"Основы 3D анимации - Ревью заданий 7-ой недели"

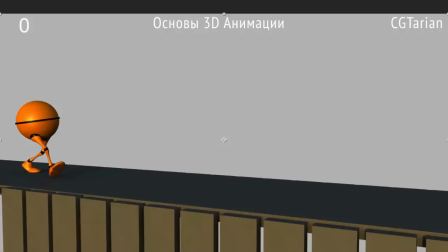О, у нас движение в перспективе, тоже интересно, хотя лучше было бы, конечно, вид спереди.
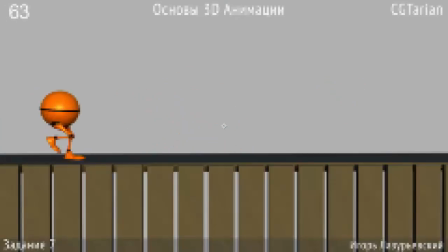А вот есть вид спереди и вид сбоку. Хорошо, рассмотрим тогда их. Потому что на видах спереди и сбоку удобнее комментировать и отмечать какие-то ошибки. Хотя этот вид спереди не ортографический, он подходит к нам. Хорошо, ну, что видно, что он идет немножко на согнутых ногах.
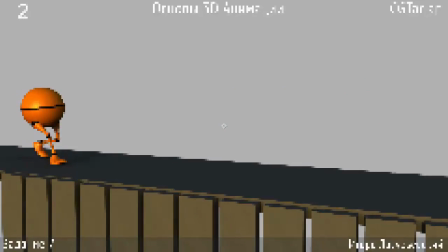Он как-то их не выравнивает. Немножко добавляет усталости. Хотя походка резвая по скорости, но то, что он на согнутых, кажется, что он... Ну, какой-то стилизованный персонаж, раз он так идет. Вот у нас есть... Ну, давай идем лучше в вид сбоку.
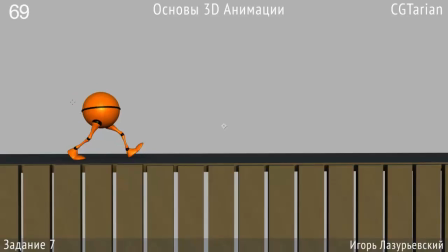Вот у нас есть контакт, и в контакте очень согнутая нога. Во-первых, очень широкий шаг для обычной походки. Для такого широкого шага он слишком мало вывел то бедро вперед, а это назад.
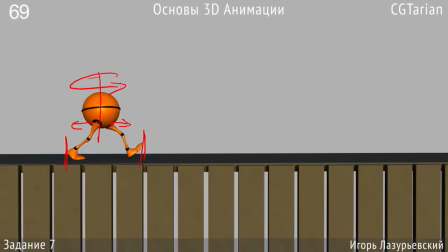Еще сильнее по Y его надо развернуть. Ну, как бы левой стороной вперед. Можно лучше даже не сильнее разворачивать, а уменьшить ширину шага. Нога желательно прямая, не так высоко ее поднимать.
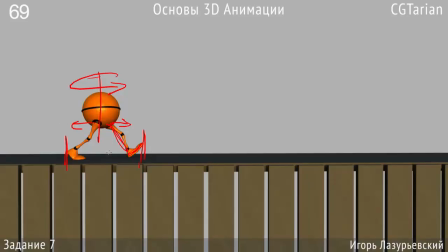Хотя при таком широком шаге это выглядит правдоподобно, но я бы рекомендовал чуть уменьшить шаг. Теперь, когда она приземляется, все, вот нога здесь так. В следующем кадре можешь приземлить пятку и стопу, оставить только носок, и в следующем кадре все приземлить.
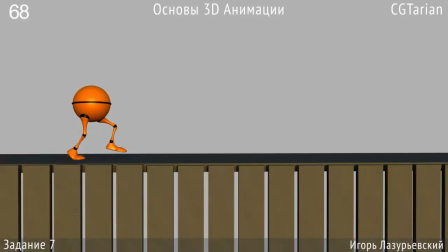Будет... Ну, как бы контрастнее. У тебя у стопы везде большой спейсинг. Вообще во время походки, вот. Он достаточно, ну, большой, активный. Мы видим, насколько она проходит. И, соответственно, приземление можно тоже сделать быстрее.
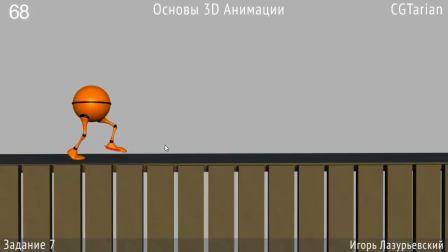Тут вот у нас, опять же, смотри, замирает нога. Вот она так изогнута, вот она опять так изогнута. И потом отрывается. Отрывай ее, но носок подержи еще здесь.
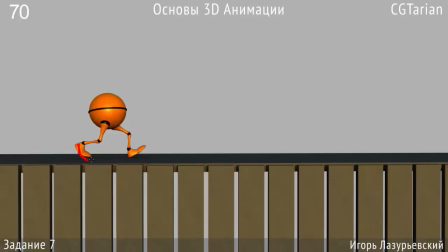Как бы начни ее отрывать, чтобы носок еще остался стоять, где он стоял. Вот в этой точке. А то оторвать так ногу и вот от земли и держать ее в воздухе с приподнятым носком,
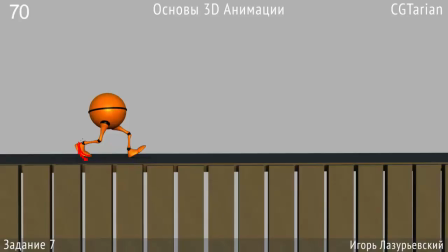это неудобно, и мы так не делаем во время походки. Так что задержи ее еще на земле. Так, что у нас еще дальше? Extreme Up неровный. Сделай, чтобы была ровная нога.
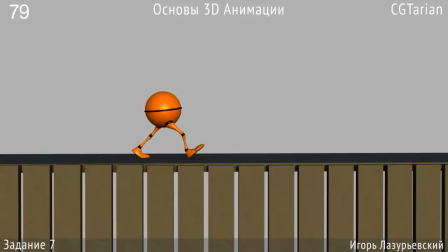Ну, поэтому это и Extreme Up и называется. Персонаж очень высоко поднимается. Тут нога просто замерла здесь. Вот. Стоит. Кажется, что ее держат. Видишь, как она выровнялась? Это неправдоподобно. Она должна была бы просто больше пяткой согнуться сюда.
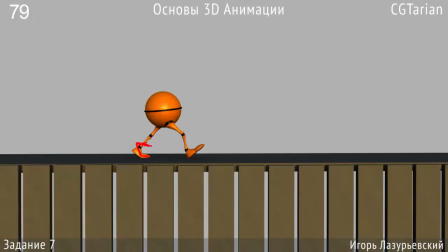Носок стоит, пятка больше приподнялась, и, соответственно, нога смогла получить изгиб вот так.
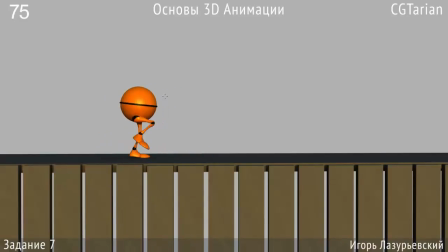Еще кажется, что у него разная скорость движения. Опять же, в Translate у тела должна быть просто ровная линия. Все. Два ключа вообще. Первый и заключительные там в 25-м кадре или в 50-м, в зависимости, сколько мы делаем походку.
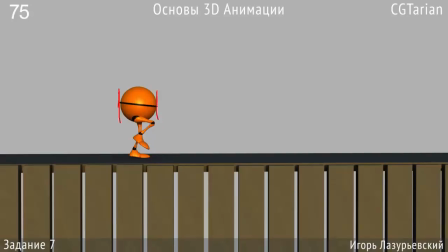Потому что вот мы посмотрим сейчас на спейсинг его и заметим, насколько он двигается. Мы видим, что это неравномерное движение. Значит, его Translate Z волнистый, точно неровный. Вот мы видим
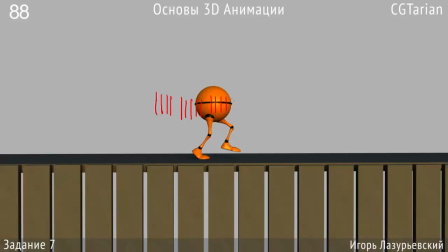маленькие движения и большие рывки. Вот.
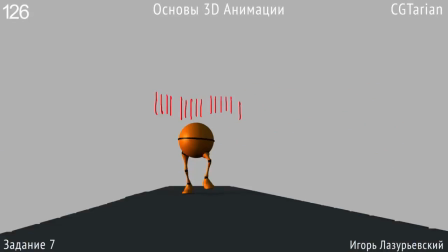Окей, идем дальше на вид спереди. Хорошо, ноги развернуты.